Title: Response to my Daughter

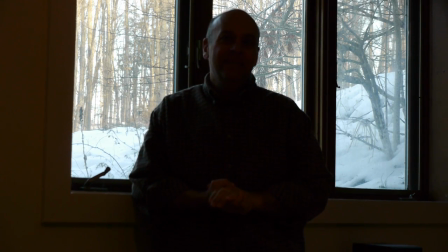0s
Hi, I'm Madeline's dad, and I'm making a response to her last video. She grew up with a photographer. That's me. So you ask yourself, why is it then that we're looking at this awful video of me,
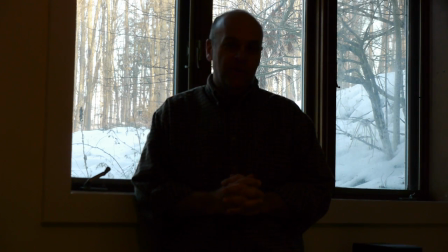15s
terribly backlit, probably weirdly focused, and pretty much indecipherable? The point of this video is to maybe teach Madeline a few things that for some reason when I'm in person, she won't listen. My theory is this, that your generation, you young folk,
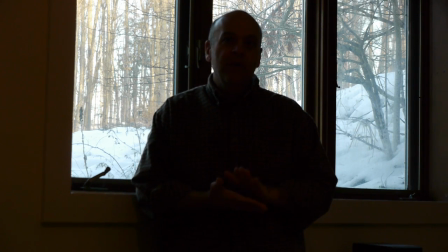34s
don't listen to actual human beings, and that the only thing that matters to you is what comes on the little tiny screen. I am not inclined to want to do this at all. I'm taking one for the team.
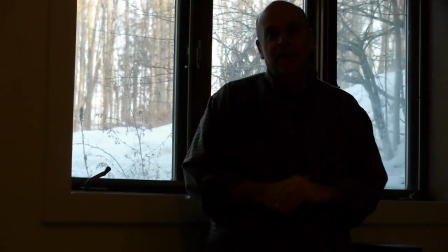45s
Here's the problem with this shot. One, you're looking up my nose, so even if the exposure was right, I would look terrible.
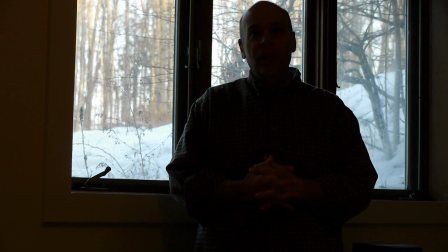53s
Second, as you can see, there is more light coming from behind me than in front of me. Okay, here we are. We're in the same exact room that we were in before, only now you can see my face. Now the other thing Madeline likes to do, that quite frankly I don't want to frighten you by doing, is she likes to use her lens very wide so she can have the camera a foot away from her. Now, I'm going to do this, but I'm warning you, so if you get traumatized by this, it's your fault.
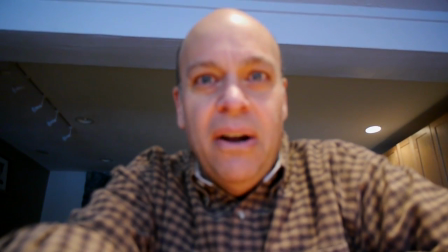89s
All right, so here we are. Bad, huh? Did I tell you?
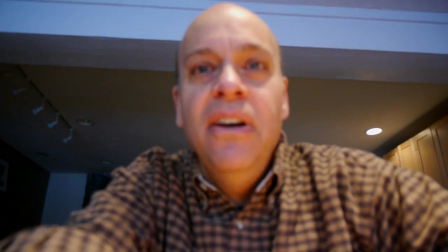94s
Look at that. Look at the chins. That is not good. You never ever want the camera this close.
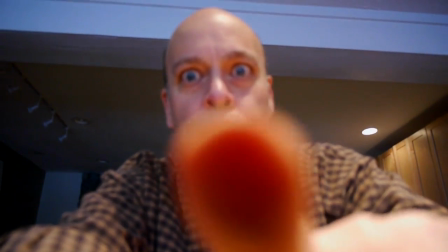100s
It makes my nose look huge. Look what happens when I put my finger. Woo! It gets bigger. See, I'm too close to the camera now. All right, now, one of the other problems Madeline has is she has a terrible problem with focusing. The first of those tools is my Maui Wowie cup. Refill's only $4, but that's another story. So what I'm going to do is I'm going to put the Maui Wowie cup right here. And then I'm going to take this very sophisticated piece of cardboard that has a pencil taped to it with a face drawn on it. And then I'm going to get up and manually focus on the face.
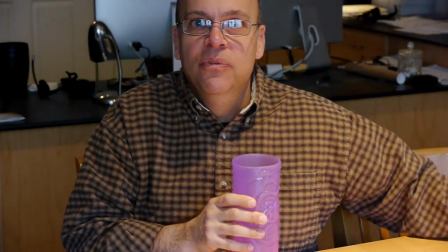140s
Now that I know I'm in focus, I can move this out of the way. It's right where it's supposed to be.
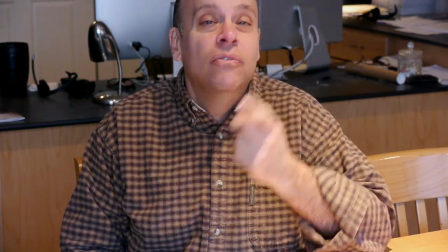146s
I'm in focus. But I still have these funky overhead lights, which if you look at them, they're making a shadow right here,
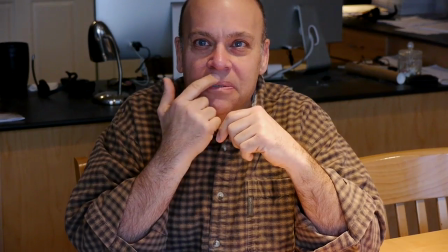154s
probably some shadows here, maybe a little shadow under my nose, which is not cool.
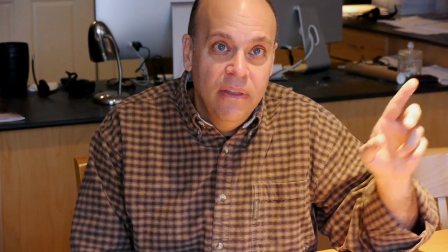160s
So I'm going to go turn off the light, and then we're going to have only the light coming in that window.
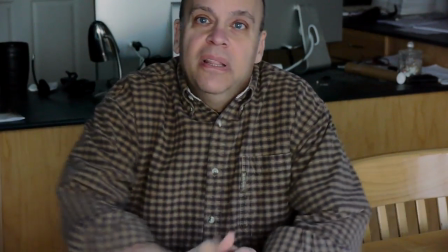164s
It seems like there'd be less light, but there isn't.
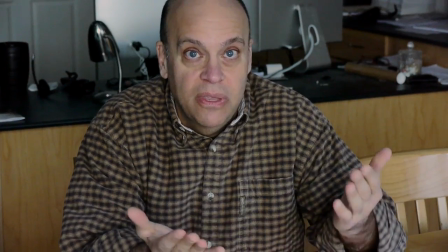168s
And that window before that I didn't like because it was making everything backlit, now is providing a nice even light all over me.
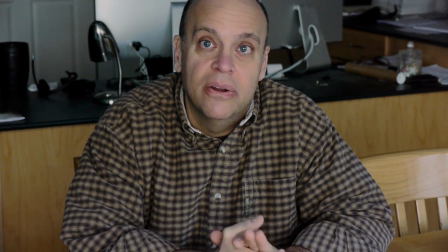177s
And you'll notice those weird shadows are all gone. My eyes look better. So we have a nice looking video right here. Now, of course, I could look better. I could have shaved this morning, but oh well. That's really the whole point of this. The other thing I did want to mention is that Madeline made it sound like we called her Reba in the hospital. We did not. We called her Reba when my wife was carrying her. Once she was born, we were kind of blown away by her being 2 months premature, and it took us a while to name her. Had we known Rebecca was the long version of Reba, that might have, just for comedy's sake, been her name. Madeline was on our list, and I went and reread the book, and there's the line in the book that the smallest one was Madeline, so that was really all we had to say. That's it for me. Thanks.